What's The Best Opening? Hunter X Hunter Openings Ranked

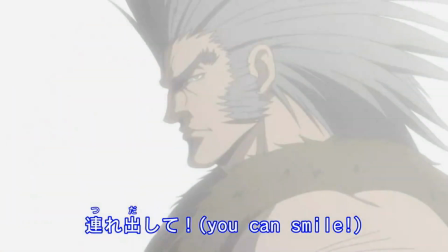(4:05)
The bullet from Pakunoda's gun transitions nicely into a shot of Uvogun standing in a blinding light.
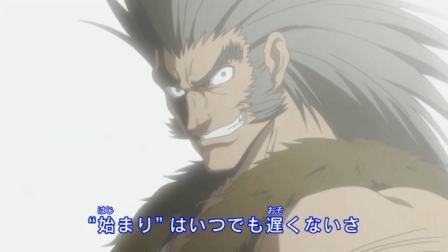(4:11)
This could be referring to the fact that Uvogun dies, since he's separated from the other members and is standing alone in a white light.
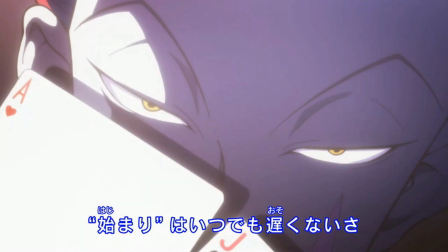(4:18)
Then just like the openings before, it turns to show Hizuka at the end, still showing him as the final boss, even though Kurolo is still in play.
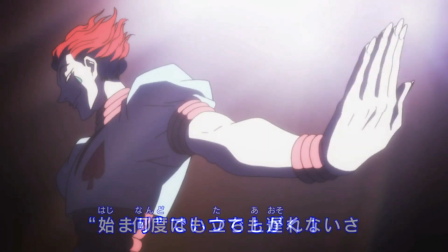(4:26)
In second place we have the Kimura End Arc opening.
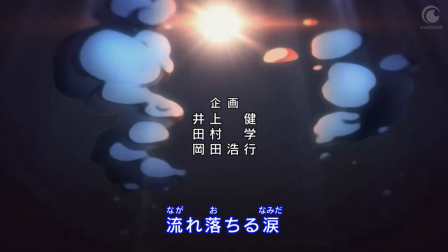(4:30)
He starts off with a nice shot of Meruem grasping a ball of light underwater and moving up, transitioning into an image of the earth.
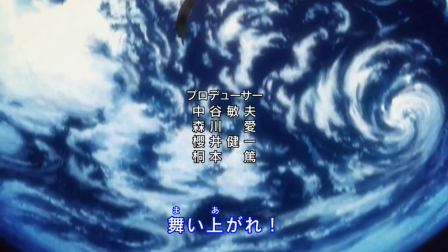(4:37)
The fact that he starts underwater and then moves up is probably meant to symbolize his ability to evolve and go from one stage to another.
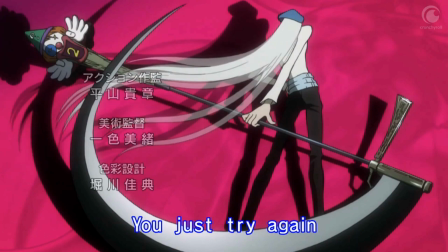(4:45)
One of the main focuses of this opening is Kite, and while the Kimeta Endarc opening also spoils quite a bit,
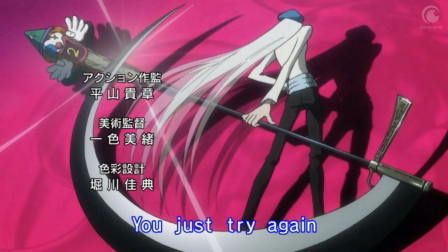(4:51)
it's not as obvious and in your face as the Greed Island Arc opening. This time it's done a little bit under the radar, accompanied by some beautiful visuals. And I can't stress enough just how good the shot of Gon and Kaite is.
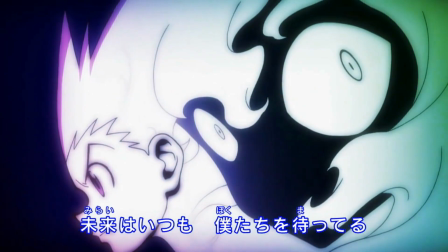(5:05)
Kaite's face disappearing and turning into Pito is definitely a huge spoiler and it could have been more subtle but in my opinion it was really well done.
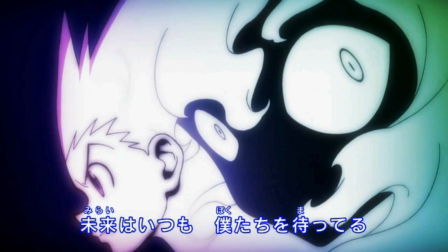(5:14)
Not too obvious and it adds a shot very fitting of the opening. Also the change in Gon's tone when Pito's face appears is priceless.
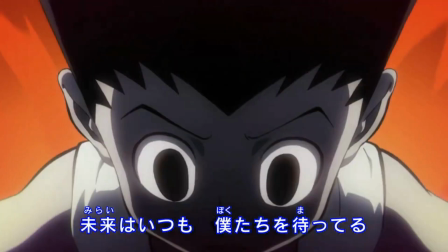(5:23)
Another spoiler comes when we see a glimpse of Gon's rage, but it doesn't really give any context and it's very brief so it's done very differently from the Greed Island arc.
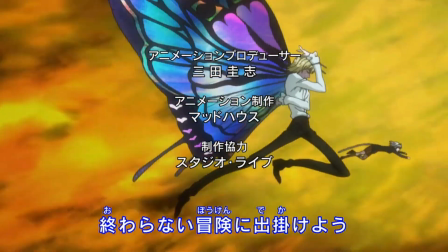(5:31)
I also want to quickly talk about the shot at the end. We see the three royal gods rushing toward Meduem and each one standing on a different plane than the other.
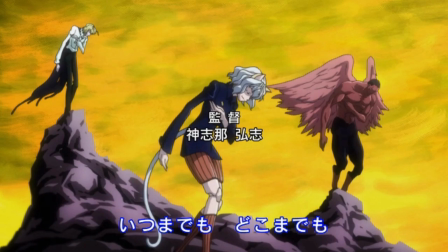(5:40)
Pithol is basically standing on the ground, Yuppie is standing on a slightly taller rock,
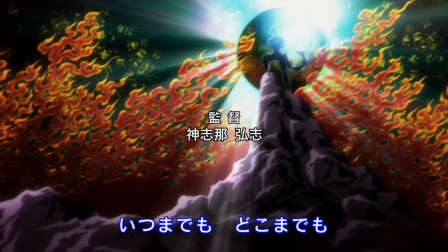(5:45)
and Poof is standing on the tallest, that is, until it pans to Meduem, who's leaps and bounds above the rest and almost seen as a god.
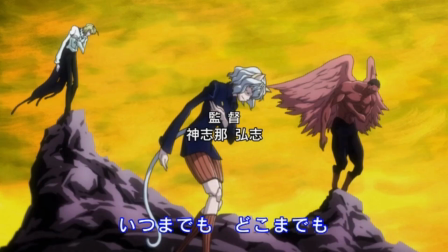(5:53)
But let's take a look at the placement and think about it just for a little bit. Pitol is standing on the lowest plane, and funnily enough, she was the first one to die. Then followed by Yuppie, Poof, and then finally Meduem.
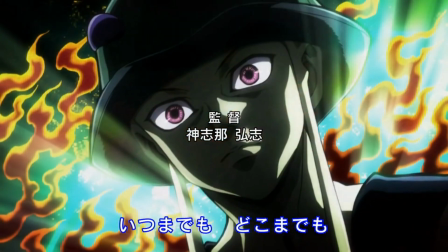(6:06)
This last shot is basically foreshadowing done right, it's pretty genius when you think about it.
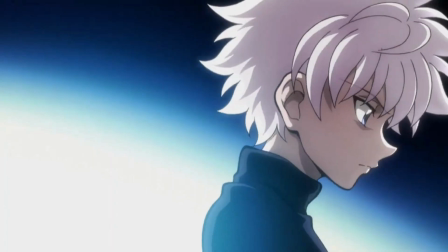(6:11)
We also get a nice shot of Gon looking up in anger and Kirua looking down in despair, while Meduem ultimately washes over them.
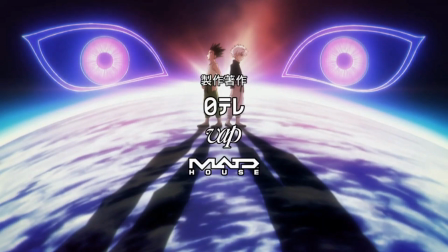(6:18)
Overall, a very good opening, but not quite good enough to qualify for the first spot.
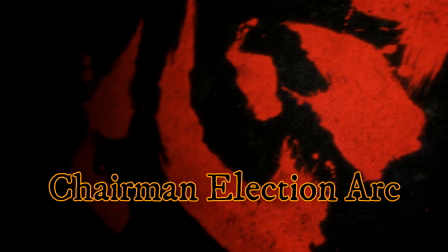(6:24)
Because at first place, we have the Chairman election arc. Of course, we start off by seeing Netero standing proud,
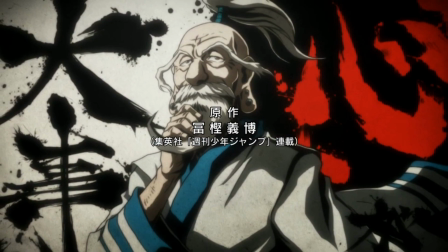(6:31)
and the first thing that really stands out the most when starting this opening is how well it's choreographed to go with the music.
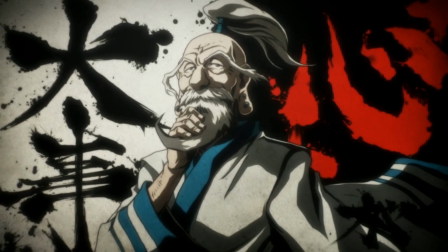(6:38)
The beats of the first three sentences create a perfect metronome for introducing 12 different characters related to this arc.
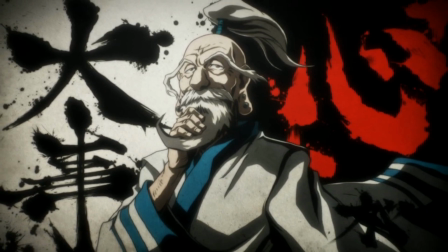(6:46)
I think it's easier if I show you with the music here, so pay attention to how the words and the visuals coincide.
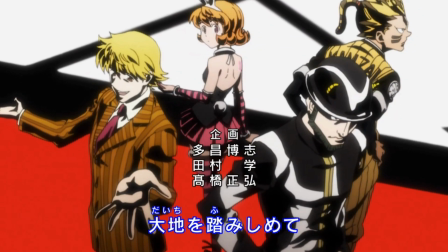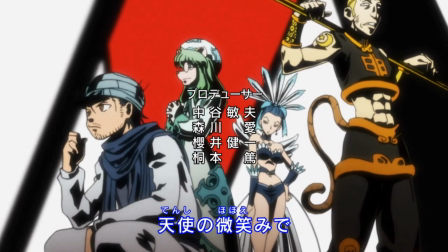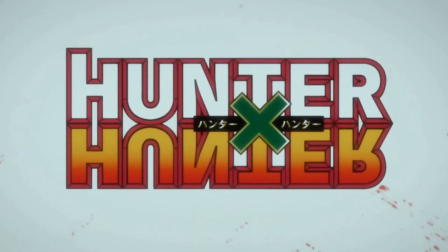(7:05)
We also get a very interesting transition with an X, a race to show the regular title and then a black brush painting over it, which is definitely a nice touch.
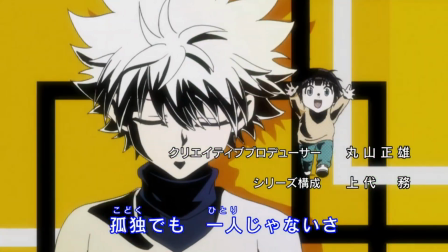(7:14)
Then there's the shot with Gon and Kirua walking different directions. This shot is pretty self-explanatory, but still very nice.
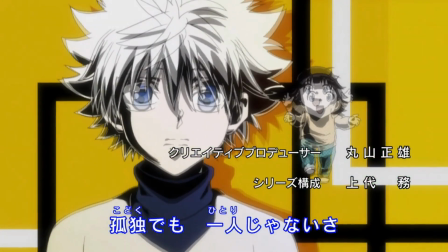(7:22)
We see Kirua walking in despair and not knowing what to do. But then Aruka comes into the picture and Kirua acts surprised, but then gets a smile on his face.
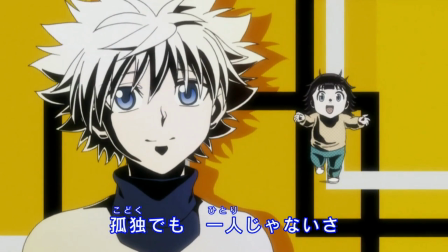(7:31)
Partially because he actually just wants to see Aruka again, and also just because he wants to save Gon.
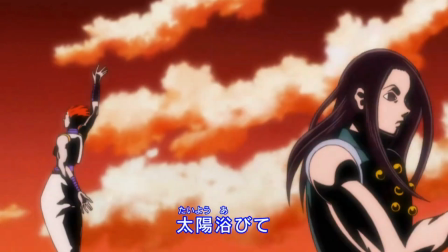(7:37)
Then after a few well animated shots of Gotoh, Hisuka and Irumi, we get to see a shot of Periston, already showing how he almost has two personalities.
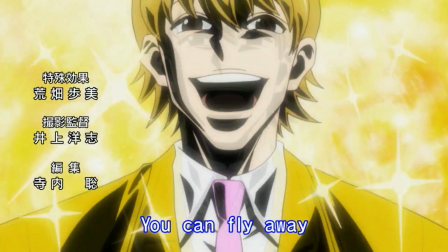(7:46)
We start off by seeing his face covered in shadows, and then quickly followed up by him putting on a mask and beginning to smile, while light envelops him.
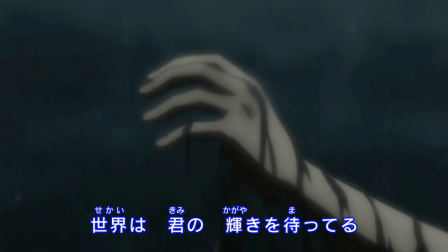(7:54)
Then there's the shot of Gon's hand reaching up from something akin to the abyss and Kirua grabbing it to pull him up.
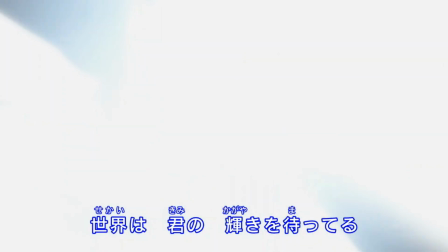(8:01)
So simple yet so extremely effective. After that there's a beautiful shot of Aduka transitioning into Nonika.
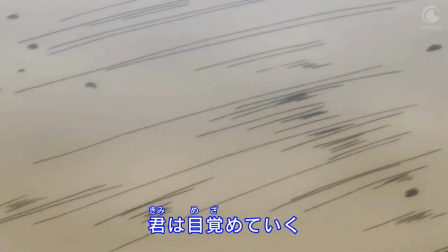(8:08)
The rest of the opening after that is just a well animated opening which showcases the characters abilities and relationships with each other.